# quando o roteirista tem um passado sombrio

Isso não permitiria que o público criasse qualquer tipo de empatia pelos personagens e a gente ia torcer para que eles morressem, para que eles fossem presos. e por isso que na versão final eles trocaram as balas de verdade por balas de tinta.
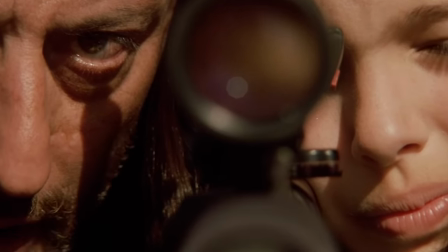[4:17]
E essa mudança também é importante porque sendo Matilda uma criança, atirar com balas de tinta parece uma brincadeira.
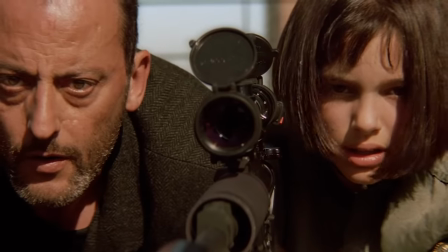[4:23]
Mas a gente logo percebe que ela não é uma criança normal, porque após acertar o corredor, mesmo com a bala de tinta, ela pergunta...
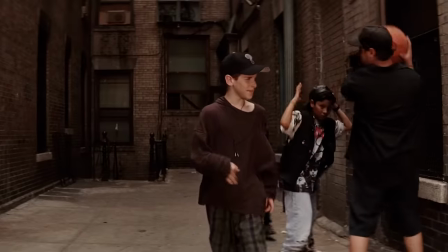[4:32]
Mas um dos momentos mais perturbadores vem na página 55 do roteiro. Você conhece essa cena.
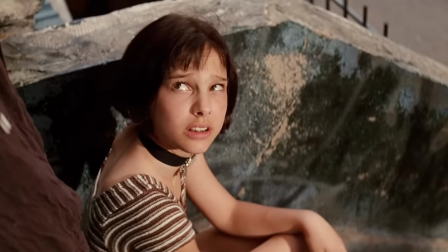[4:37]
Matilda está sentada e vem um grupo de meninos abordá-la dizendo que ela tem que pagar a pedágio pra ficar ali.
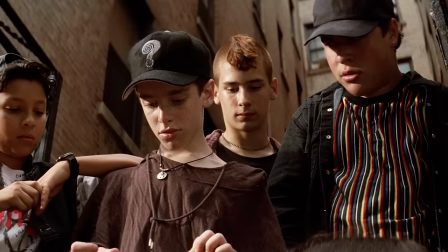[4:43]
Ela dá 100 dólares e os manda deixá-la em paz. E eles vão embora.
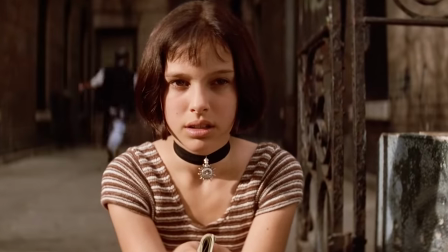[4:48]
Pelo menos é assim que ficou na versão final. Uma cena interessante que mostra como ela é diferente das outras crianças. Mostra também sua maturidade diante de uma situação de estresse. Mas no roteiro original, Matilda paga as crianças, depois brinca um pouco com elas, tem uma discussão que acontece ali por causa do jogo, Matilda sobe até o quarto, pega uma arma, desce e mata todas as crianças. E não para por aí, porque a próxima cena vai ser Leon chegando no prédio e vendo que a polícia está no prédio. Ele chega preocupado e já chega matando todos os policiais, enfermeiros, todo mundo que ele encontra pelo caminho até chegar na Matilda. E então ele a resgata dos policiais e foge.
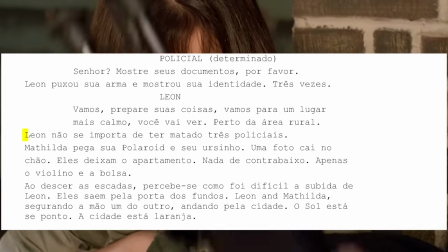[5:30]
Inclusive, em determinado momento, após Leon matar três policiais, o roteiro diz, Leon não se importa de ter matado três policiais.
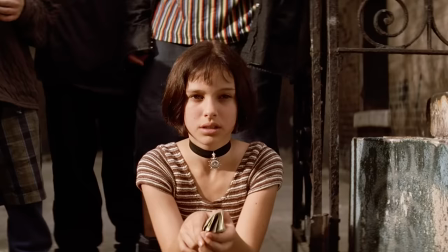[5:39]
Mas é claro que no roteiro final, Luke Besson tirou também essa cena, porque, novamente, ninguém ia simpatizar pela Matilda psicopata matando crianças,
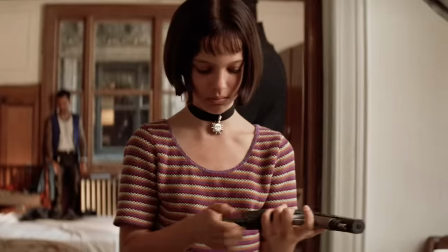[5:47]
ainda mais que, de acordo com as regras de Leon, era proibido matar crianças e mulheres.
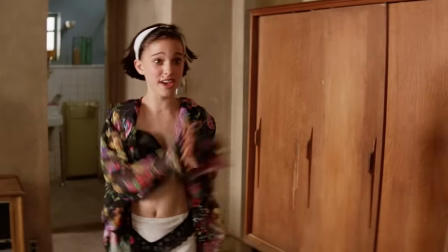[5:53]
Pelo jeito, homens não servem de nada mesmo. Mas a mudança mais importante, do ponto de vista moral, é a relação entre os dois.
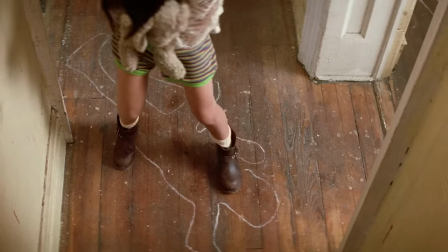[6:00]
No filme fica evidente que Matilda é uma adolescente de 12 anos que está traumatizada pelo assassinato de sua família e tem uma paixão platônica por Leon Ela
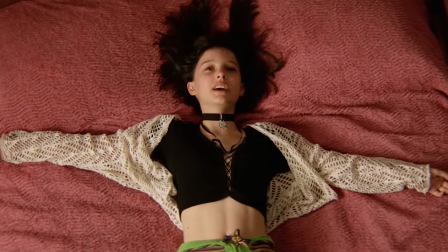[6:09]
tem claramente vários problemas paternos e ela quer que essa paixão deixe de ser platônica Mas a beleza do filme original está no fato de Leon ser
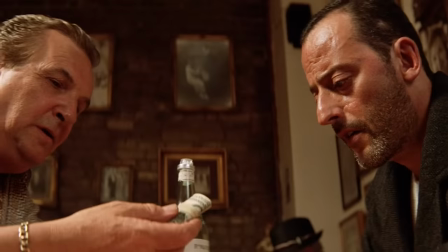[6:18]
um adulto infantilizado Ele não cuida do próprio dinheiro, é tímido,
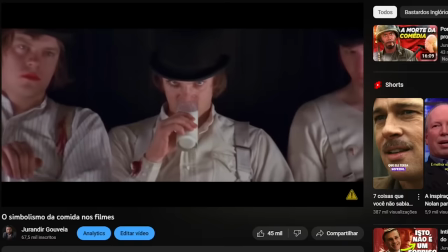[6:22]
analfabeto e bebe leite Inclusive eu fiz um vídeo no canal sobre o motivo dos vilões beberem leite e não inclui o exemplo de Leon porque ele não é um vilão.
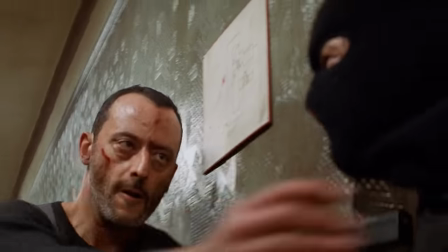[6:32]
Ao menos não na versão final do roteiro. No roteiro original, ele definitivamente é um vilão, e dos piores.
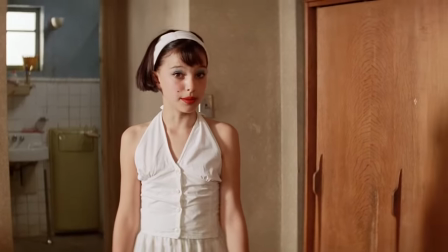[6:38]
Mas como eu estava dizendo, a beleza desse roteiro final residia na inocência de Leon que não conseguia ver sexualidade em nada.
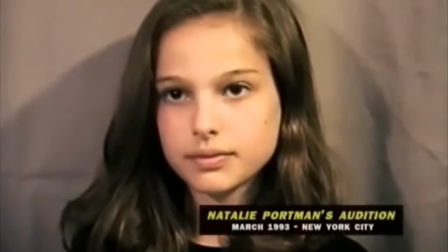[6:45]
Mas no roteiro original... Vamos lá, só para constar, a Natalie Portman tinha 13 anos quando interpretou o papel.
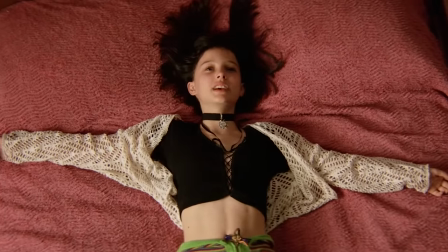[6:52]
A personagem Matilda tem 12 anos. 12 anos. Na página 15 do roteiro, Leon a venua.
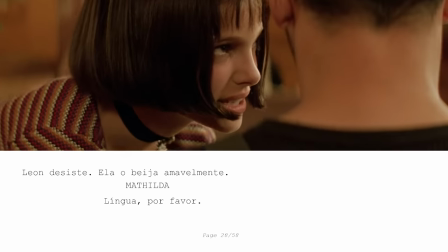[7:00]
Na página 28, Matilda beija a boca dele e pede língua.
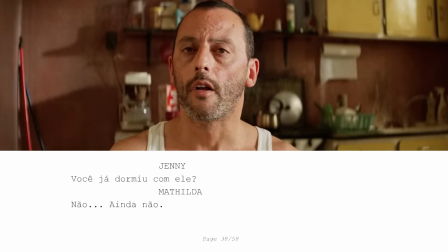[7:04]
Na página 38, Matilda conversa com uma amiga sobre sua vontade de dormir com Leon.
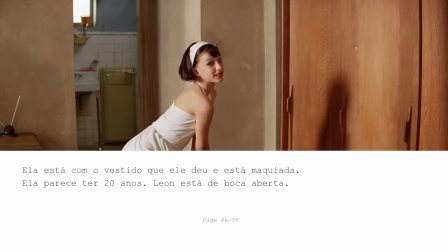[7:09]
Na página 46, Matilda se maquia e o roteirista escreve Ela parece ter 20 anos.
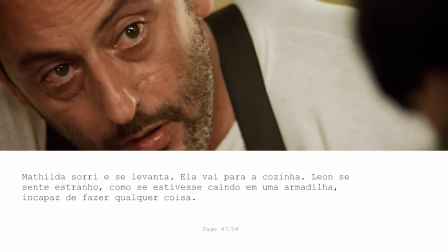[7:15]
Na página 47, o roteirista coloca Leon como uma vítima da sedução de Matilda,
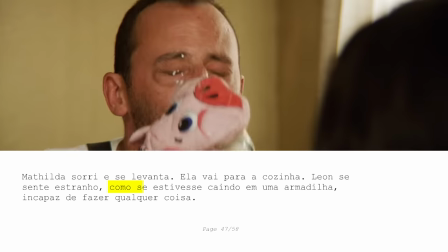[7:21]
coitadinho do Leon, e diz que ele está caindo em uma armadilha.
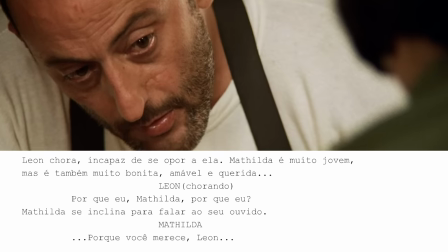[7:26]
E na página 50, depois de Matilda insistir muito, dizendo que queria que a primeira vez dela fosse com Leon, ele pergunta, por que eu, Matilda?
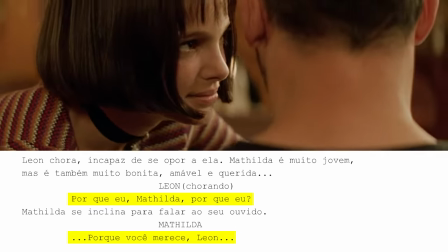[7:35]
Por que eu? Ao que ela responde, porque você merece, Leon. Sim, esse absurdo foi escrito e Luke Besson esperava filmar isso,
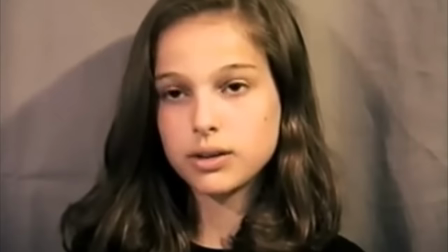[7:44]
mas graças a Deus isso nunca foi aprovado e ele alterou o roteiro a pedido da mãe da atriz Natalie Portman.